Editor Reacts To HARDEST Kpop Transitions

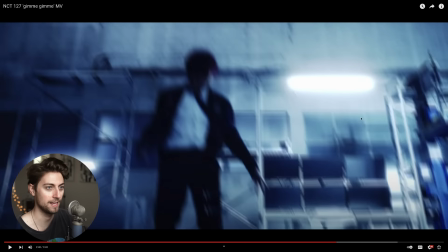So we just match cut three or four different members and lighting together We have the wall lit up and then we just have everything off and they're having side lighting
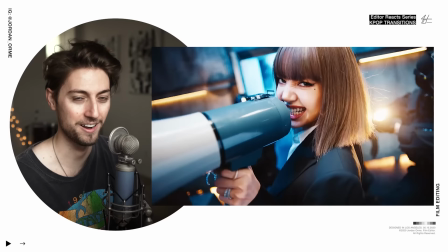Oh, this was another transition I missed in my initial reaction that y'all had to point out to me That It is obvious Jordan, how on earth could you miss such crazy detail?
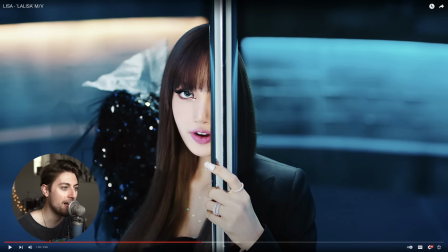I don't notice these things. The only difference to me is she's got little sparklies on her eyeballs now And the fact that if you just look at the middle like her head looks like a friggin egg
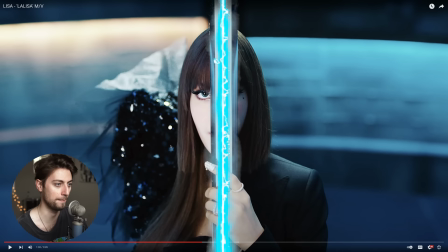Plant she got eggplant head. All you got to do is you just draw a mask here it comp the two shots together and it works perfectly
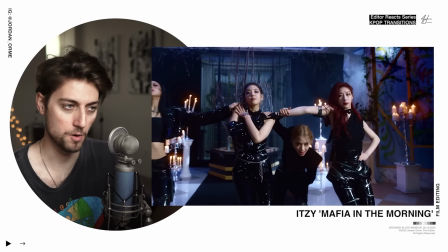Dude this is the craziest part about this moment this shot is so long Because They just lull you to sleep with this super long shot and all of a sudden
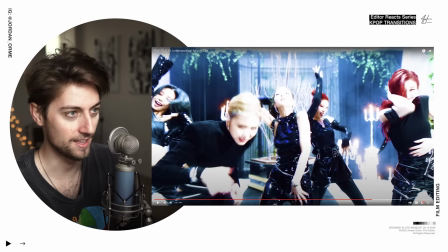And just freak out on you with some blend modes and then they every like third frame They add an extra frame and by the way,
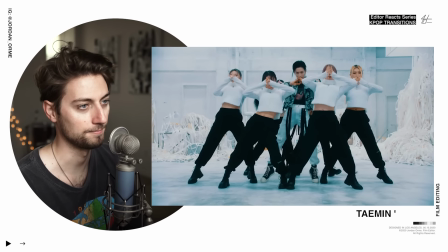I react to pretty much almost all of these. All right. This video is crazy I reacted to it on patreon
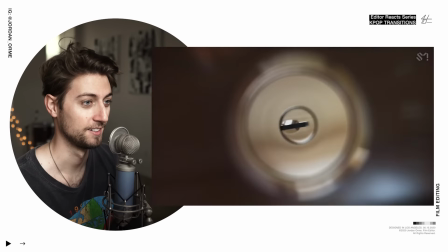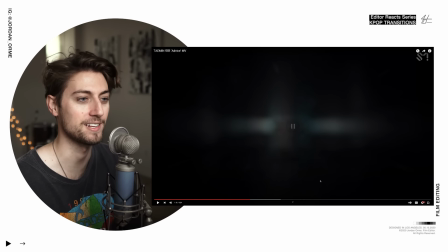That's This is one of the first lock transitions that we ever like spend time within the lock Usually it just turns black and then they cut
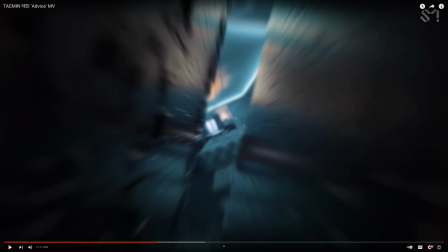to the next scene But we spend time like going through the trench man and that's what makes this transition so far Oh no,
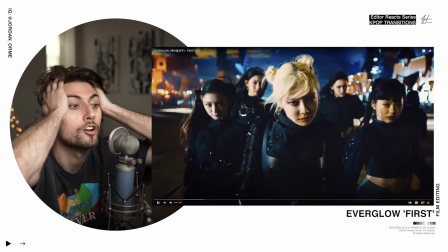not everglow.
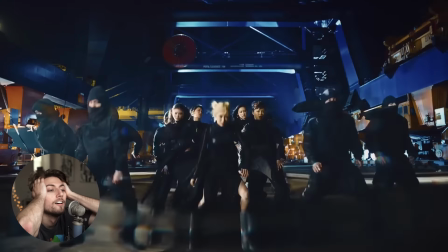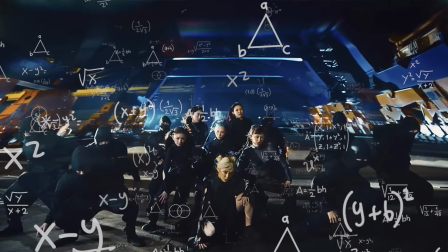Dude! The fact that they used After Effects to make the background into a curtain still blows my mind.
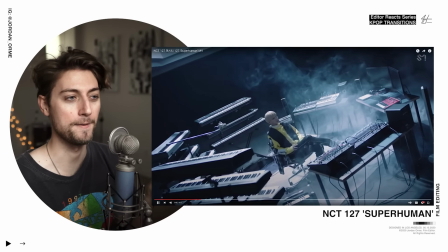I can't even get o- I can't. This is probably one of my most favorite edited kpop videos.
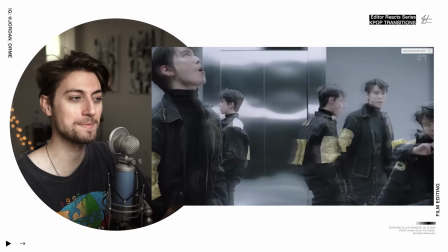This thing's insane. Look at all of this masking and rotoscoping.
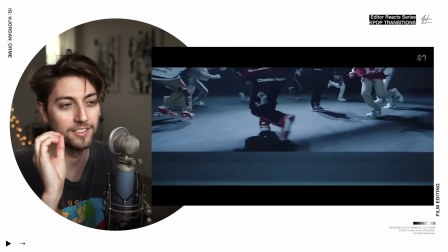What? How do they make this stuff? Who- When I see this stuff, I literally lose my mind because I'm like, I don't even know how they freaking did that bro.
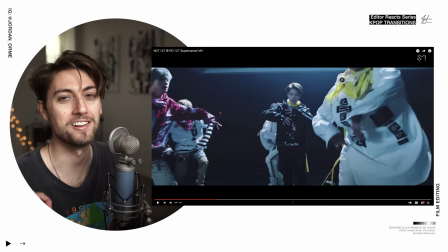I suck at editing You can see what my strengths and weaknesses are just by watching this video.
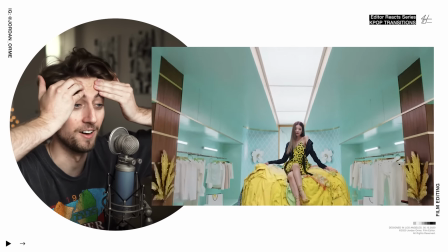Oh my gosh, it's a loco this is probably the most requested video and It's probably the best match cut of all time right here. What bro, what? These get better and better every time My favorite part is the sound effect bro goes whoop. She's still walking and they're doing the match cut.
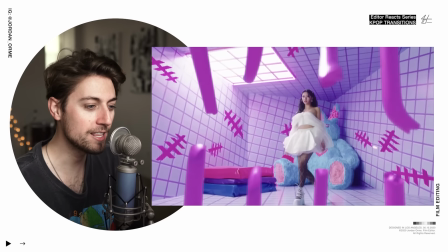How did they do?
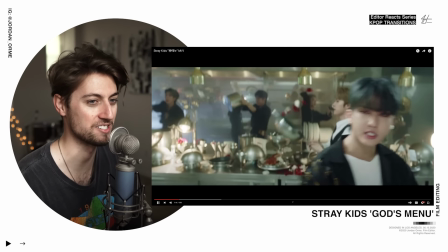This is the most crazy transition I've ever seen in a K-pop video.
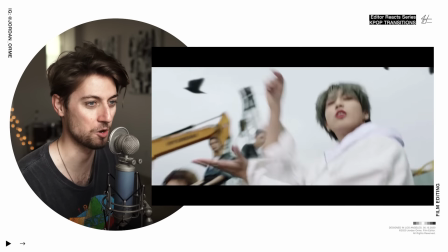Just all this, this whole section. And I'm done.
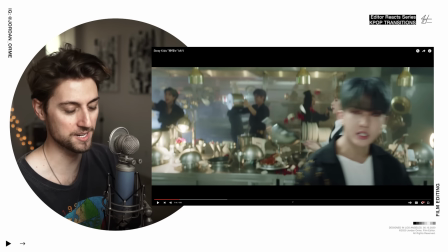Number one. Our boy just brings up a card and it has the next shot on it.
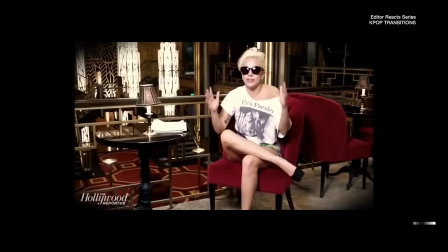Insane.
Show stopping, spectacular, never the same. Totally.
Watch these guys, okay. And then when we wipe they disappear like you can see where they cut in this camera move right here if you
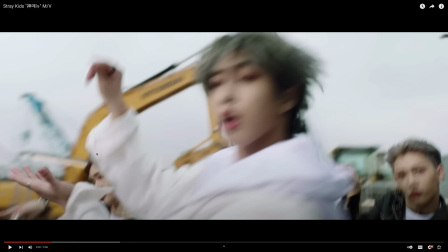look at this we have a little line here and if we frame by frame you can see that is where they cut if they had just feathered this a tiny bit I
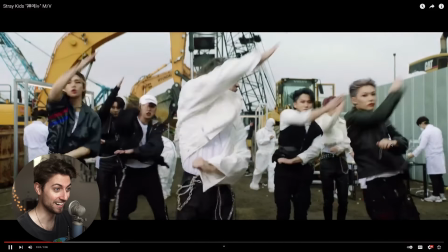probably would have never figured out where they cut and then just a perfect mash cut to you know a kitchen with a marching band you're important you are loved you matter Jesus loves you I love you subscribe for a chance to win $500. See you next time. The more and more that I've been thinking about how I need to improve as a human being in general, the more I've realized that I need to be learning every single day. So I got Skillshare to help me out with that. Skillshare is a place where you share skills and it has thousands of members from all over the freaking world. It's a place to get inspired and even learn how to make a podcast.